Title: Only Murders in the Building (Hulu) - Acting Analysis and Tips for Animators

the character feels you will see it by the character locking the door realize oh yeah that didn't go well that character doesn't want the other character to come back in or whatever it is so that to me is why again why i love props and sets so if you have a moment where you turn a character around where you don't see the face it will be acting through posture, body language, and then potential interaction and usage of props.
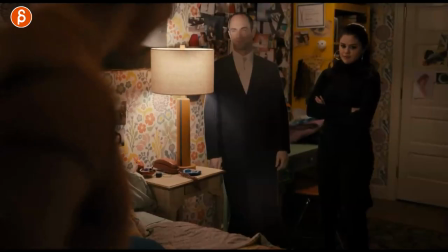This one is interesting because it's kind of rarely done in animation because it's a tricky thing.
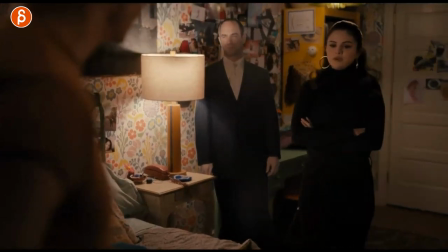She has this pose and as she says something, he agrees and it does the same thing.
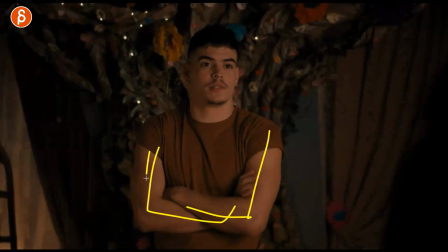And in real life, the pose mirroring is something that actually that totally exists.
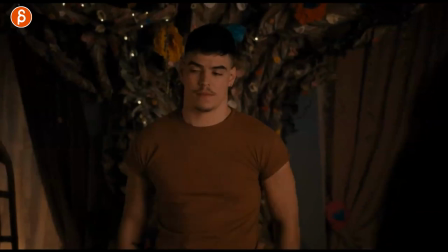And once you pay attention, you can't unsee it. And it's a tricky thing because if you do this,
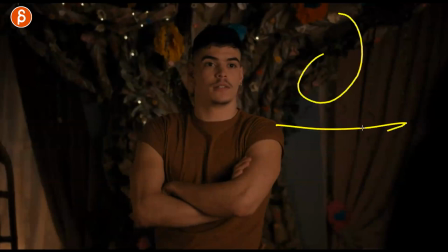then what if, and if they're on the same you know on the same screen here on the same uh framing they would have mirrored posing maybe then it would immediately go for me as a teacher hey watch out did you did you think
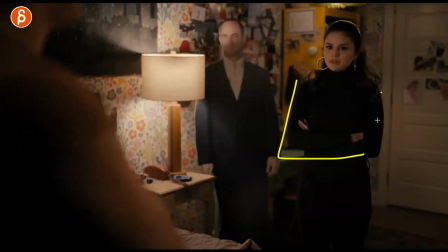about pose mirroring or are you just you know not thinking about variety and contrast of posing so it's it might not be the easiest thing to pull to to pull off so if you're animating ask your leader supervisor that's something you could do but you can see this here he's doing it earlier
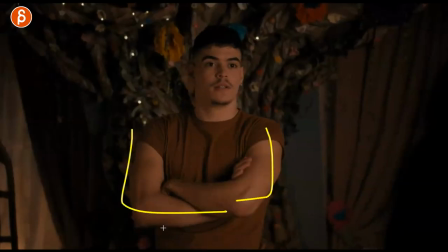before the cuts but is this something you can think about pose mirroring when two people agree it could be in a group you can
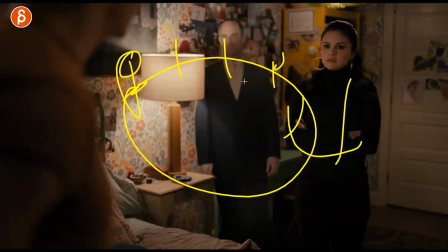also see when multiple people talk one person is talking and then the other person agrees they will start mirroring poses again it's something like the FedEx logo that the
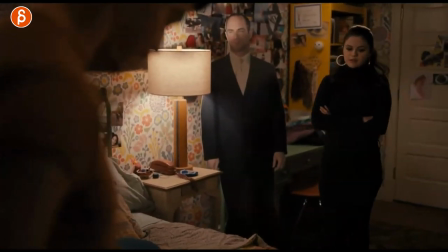arrow in it once you see it you can't unsee it but just as a reminder something to explore in terms of posing and again sad interaction why
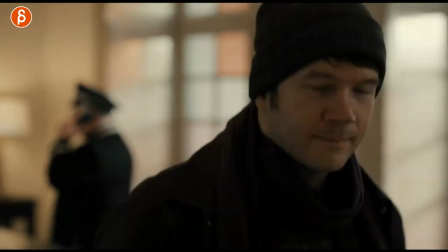because this character can't hear this whole episode was all about or without dialogue it's really great and I love this
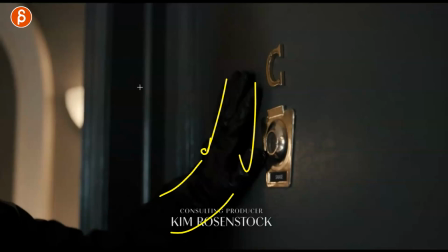knocking leaving this because for him it's all about vibrations and you know lip reading and all that stuff but for him it's he would sense through the
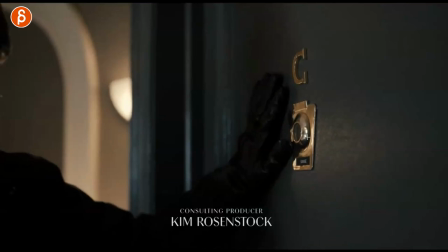vibrations that someone is walking up close through the weight to the door and I love that so again I sound like a broken record but if
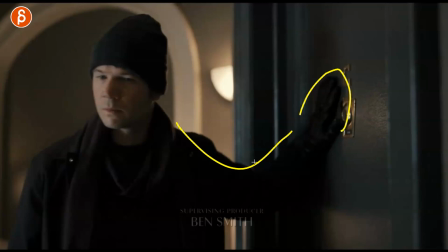you do have a set this is how I would use it I mean I'm not saying that I'm that smart but I love this I love that we understand oh okay he's
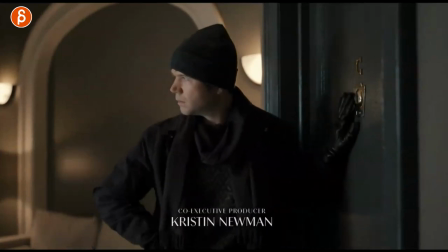listening he tries it again listens again nothing's happening let's go that to me is just the right usage of a set because again in animation you don't have to have a set you don't have to have a prop there are so many shots out there animation tests or in movies where or tv shows or whatever where the character is just empty it's not an empty scene but you know with the movies you have a set but there's no crazy interaction it's just a performance and it's really good you don't need obviously sets and props my point as always as I'm stressing is that if you as a student are watching this and you're looking for ideas to me using sets and props will give you potentially more original ideas than your first coupleies that you had so if you have a character that's just doing something you're acting things out you're filming reference imagine okay let's do the same thing same action same want or objective of your character but now place the character on a chair against the wall getting out of a car just to me all those extra elements are going to change your acting choices potentially for sure the posture the the posing you might have asymmetry built in because of what you're holding on to and all that is going to make your shot different and more original and that's my whole point about all of this is that hopefully the series gives you ideas to make your shot more original more unique so that you stand out
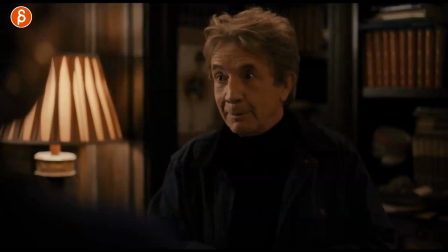and get a job that's like the end goal of it and i'm ending it with this one just because because of that look them like he has such a great thing he pitches something and he says this he does that it has a weird sound right there it's so great and it's this it's the
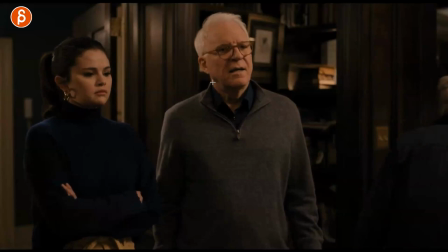reaction of wait what and i love that little shake like he kind of wakes himself up and what what did i just listen to and he
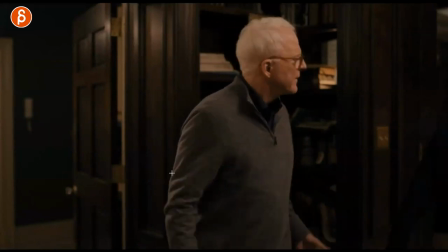kind of looks around and he's totally confused and has that is great so i want to end it on this just because all of them her reaction too and
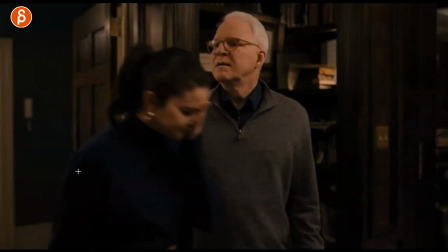she's just slightly in pain you're going oh why it's just so great and this is this is why i'm ending on this basically this show has so many different characters in terms of age how they relate how they react to the same situation there's so much awesome reference i can't recommend it enough that you watch the show if you can and if you have it uh let me know in the comments what you think about it